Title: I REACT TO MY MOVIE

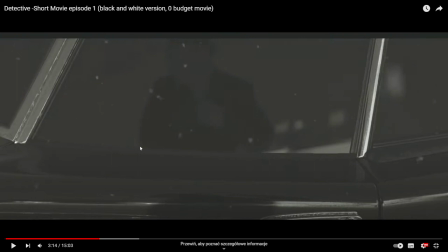Once again, I write this script very fast, okay? It's shit.
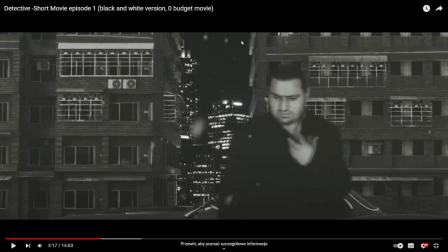Yeah. And another problem that I have, basically I have, like I said, piece of fucking green screen, so I can walk basically 2-3 steps and it's end of the shot, yes?
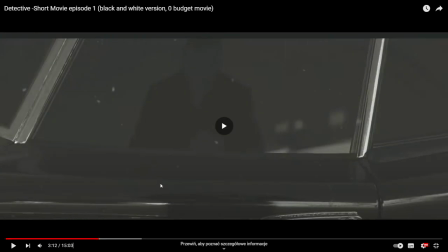So you can see basically the camera is zooming in because I just move it in place,
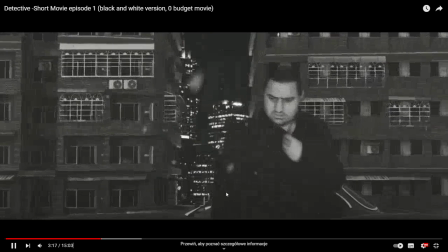or maybe I just had one step right here, 1-2 steps, yes, and it's done.
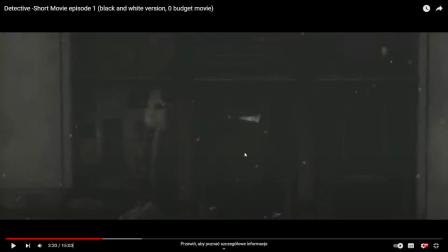And right here too, I just record myself just walking, you know, in back, and 2-3 steps and it's done, because I don't have place in green screen yet, so it's not done correctly.
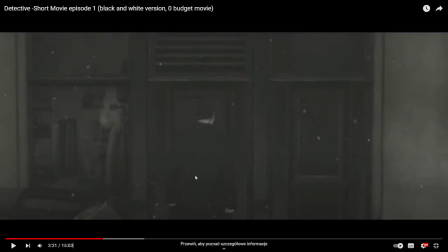And once again, snow particles and the same technique myself, and put some image behind me and do this slider shot.
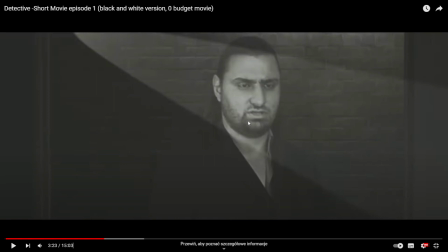Once again, I just talk some bullshit stuff and I just try to sync in the dialogue.
I am Detective John.
So I record this not correctly. I just slow down myself right here.
Ago. You can Detective even see John.
The movement.
Look at you this.
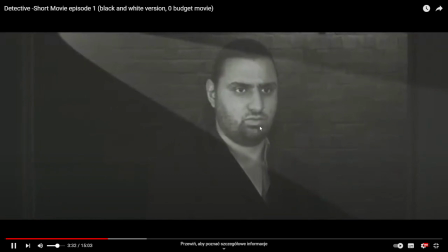Call me half an hour ago.
It's not correctly done.
Can I come in?
So I just say something different basically right here. I just record myself first, and this is the common mistake that I make, the best mistake that I make, the huge mistake that I make. I record myself first, then I write the script. It sounds fucking dumb.
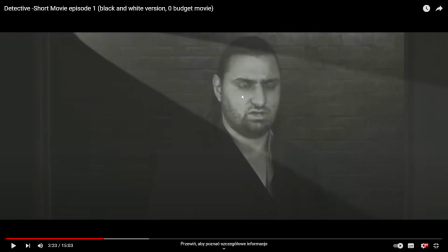But basically I watched some documentary about Miyazaki and it works in animation. But it doesn't work basically right here when you wanna render, do the live action, because you must know what are you saying basically.
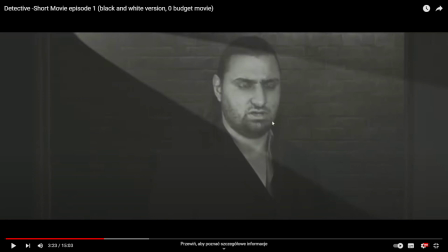And I just record myself and you know, I was thinking I'm gonna add some, you know, voice over, yes, or whatever, but later on I figure out like, yeah, I need to add the dialogue or whatever, so it's like And once again, I just use this light plugin, yes.
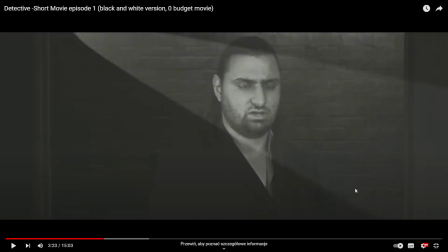I can add some light spotlight right here to the footage to add this kind of film noir style. And I just, like I said, I am Detective John.
You call me half an hour ago.
This is not correctly done.
Can I come in?
Okay.
So what exactly happened?
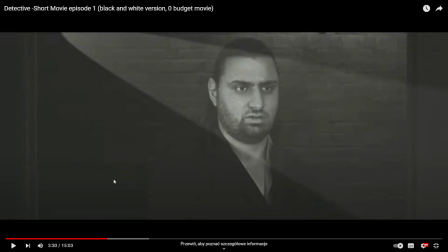This is correctly done. I just say right here on this tab, what exactly happened? I just say, can I come in?
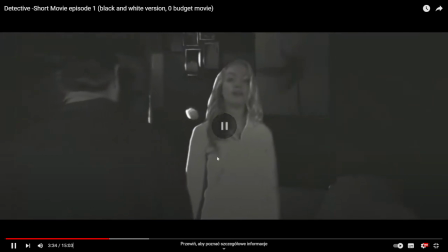Right, so here.
What exactly happened?
And I of course don't stole this. I of course don't stole her footage from internet. So this is once again the same technique, me in alpha in green screen.
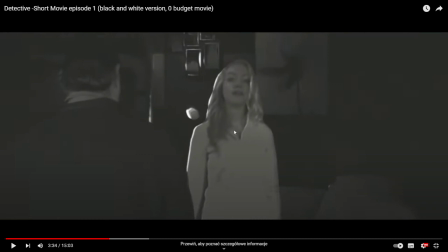Later on I just of course download this not for free her footages of this woman, because no one wanna be in the movie with me. It's fucking annoys me. And I figure out like I must to talk to someone, you know, and this stuff.
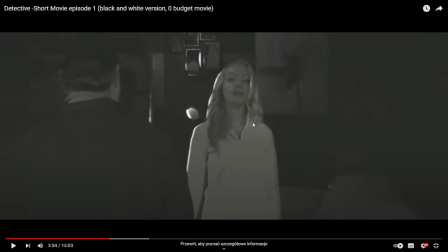So I just download some woman basically, yes, and I saw this footage. And basically the same technique, me in alpha, her in alpha, and put image behind me.
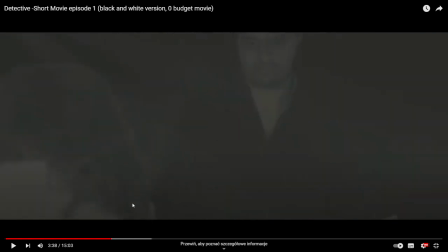Elizabeth told me about her sister Julia.
And I use the same technique basically of the camera movement.
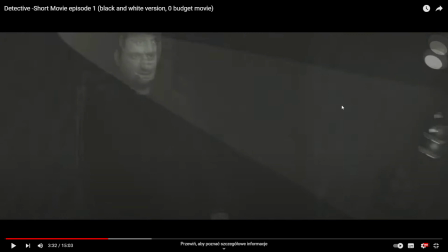I just move in the virtual camera like in sliders, or maybe zoom in, zoom out, yes, to add the motion.
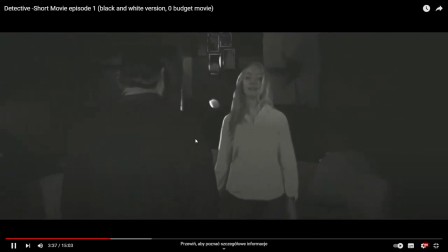So what exactly happened?
But not in every Elizabeth shot, yes.
Told me about her sister Julia, who left the house 8 days ago and didn't.
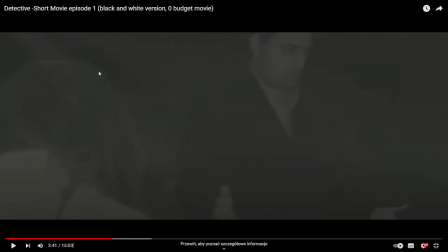Okay, once again, her footage is basically the edges are very poorly done, because this is low quality footage, and like I said, I didn't stop this, so the edges is not done correctly, right? Come back.
minutes. Like, she was going to some meeting. And I just her car was found in a park 10 miles from.
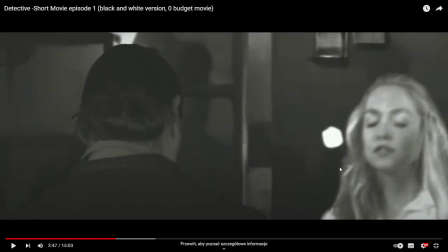I just slowed down the footages. Why? Because I don't have much footage of this woman and of me, basically. Because, like I said, I just render myself. I don't know. I have like 20 or 30 footages that I record myself.
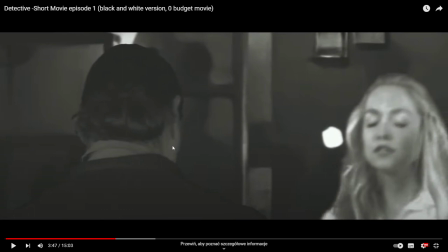And I just try to put the movie basically based on those footages. It's not that supposed to be that way. So I learned my fucking lesson. Okay.
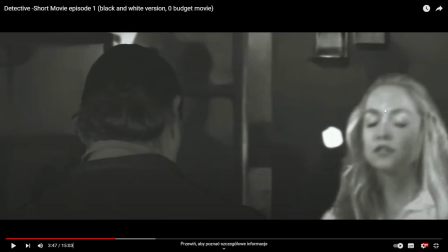And for her, basically, I don't, like I said, have much footage, so I slow down the motion.
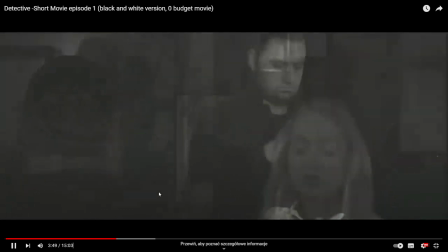From here, when Elizabeth told me what happened.
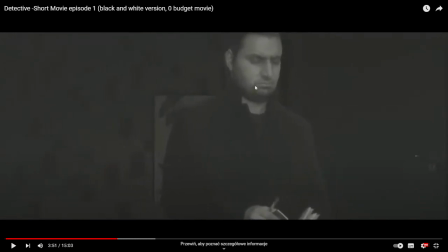And I reused this footage a couple of times, this kind of stuff that I wrote, basically, in this notebook. And look at this, notebook is right here open.
In detail, I quickly make a profile of my client.
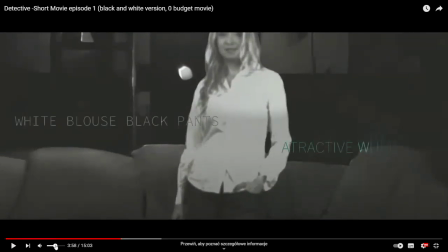So attractive, well. Okay, shut the fuck up. So basically, once again, her and image behind her. I don't build this 3D thing because I have bullshit PC, and this technique works for me because, like I said, my PC is shit. And to be honest, I prefer to basically build a 3D scene.
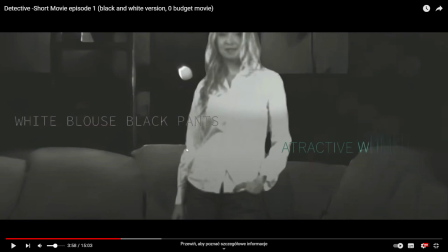Yes, put her basically alpha images, import as planes in Blender, and build some 3D scene bot, and move around the camera. Yes, this 3D camera bot. Like I said, my PC is shit, and it's rendering gonna take forever. But I have some shots right here. And I'm gonna show you that it's done correctly.
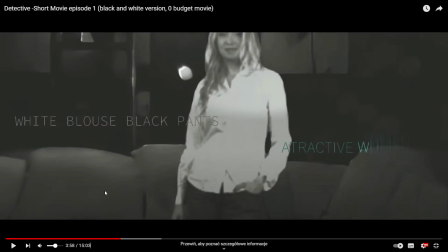So I just add, of course, the text and the music that I put right here. It's always the important thing for me, you know, that where I wanna play the music, you know, cause maybe you wanna play right here in this moment or in this moment.
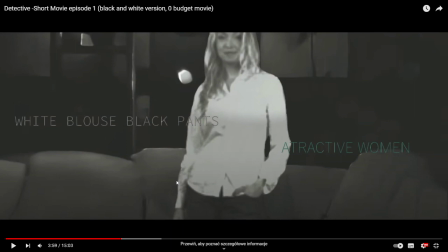You don't basically play the music the whole time. So it's always hard to figure out for me where I wanna play the music, yes, to add the vibe. So I just wrote this music, of course it's the best music ever, and it's like it's hard to figure out.
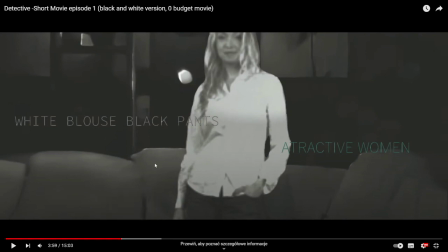And I think the more you're gonna create, the more sense you're gonna have where you're gonna put the music to add the basically vibe.
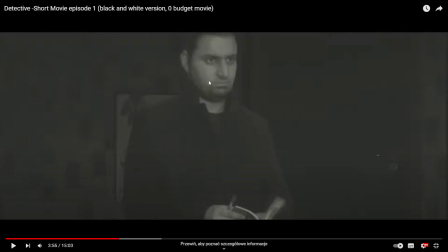Yes, and the idea is like I am so smart, yes, whatever, that I can read people.
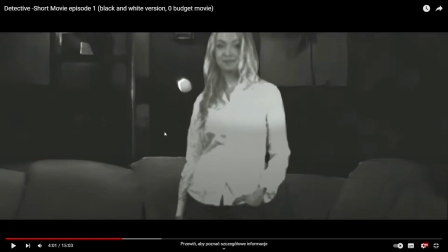I get inspired. I love those games, Sherlock Holmes games, okay. And it's always I wanna create something like this, you know, to be honest. And I wanna took more ideas from this, but I don't have basically budget, yes, from those games to add some experiments or whatever.
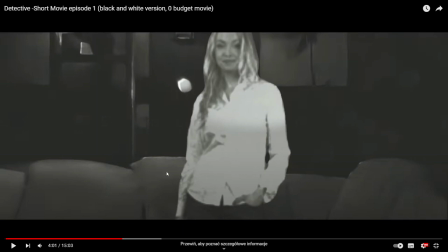So to be honest, I wanted to shoot basically this stuff, like zoom in to the character, zoom in like in Sherlock series too, like zoom in maybe to the shirt, zoom in to the fucking right here to the pants or whatever, zoom in to her face to add some detail.
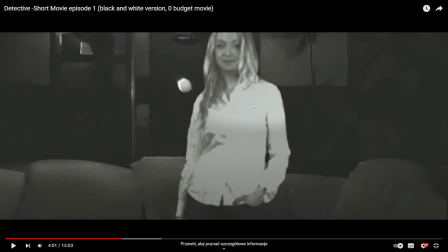And to add basically that I am so smart, whatever, this kind of situation. You get the idea. But I can't do this because I just have a couple of footages of this mob, and so it's like hard to done.
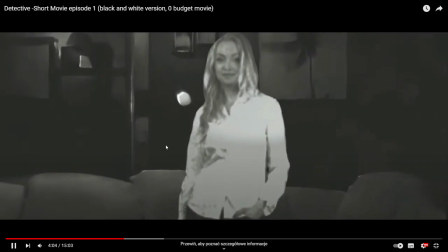Yes.
Residential area and silver decor. Middle class woman, most likely working in the office, medical industry.
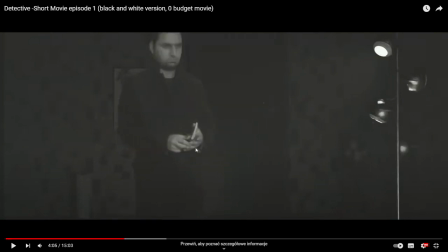And as you can see, this notebook, basically, I reused this footage a couple of times. I just have closed, but previously I have opened this fucking stuff, so I use basically the later footage of this shot, if that makes sense. Couple of times I reuse this woman, most likely working in the office, and the same technique.
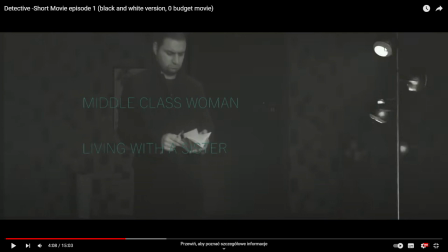This is image that I put in front of me, later on me in green screen, and later on the medical industry or telecom.
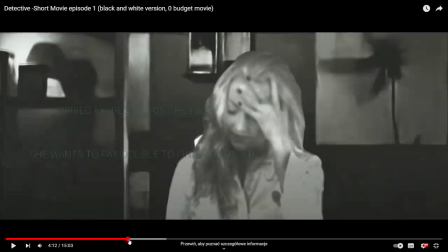And like I said, if you want to use this technique, because it's very good technique, my advice for you: cast the more shadows that you can basically.
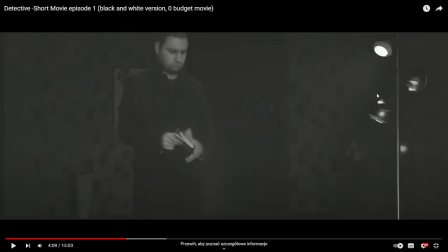Right here the image, yeah, it's like sink in to this fucking footage, but at the same time it will be better to add some shadows right here, yes, on this image that you're gonna put behind yourself or whatever, yes, on your footage. So always remember that to build this kind of three-dimensional look, like, yeah, this is me in this fucking place,
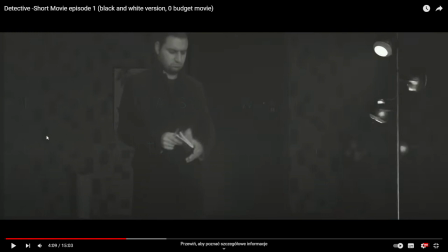always remember to add the more detail and some shadows on the background. That it's not gonna look fake, because it's look fake, but telecommunication, word face right here too, yes,
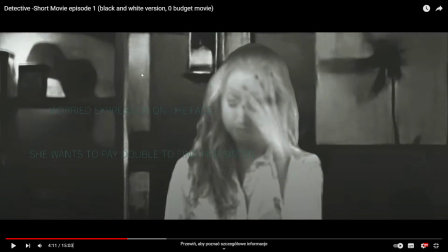add more detail to the background, yes, if you're gonna put some image expression, the fact that she called. I just had this stupid stuff, and I reused this footage couple of times too.
Police on the day of her sister's disappearance, and that she hired me.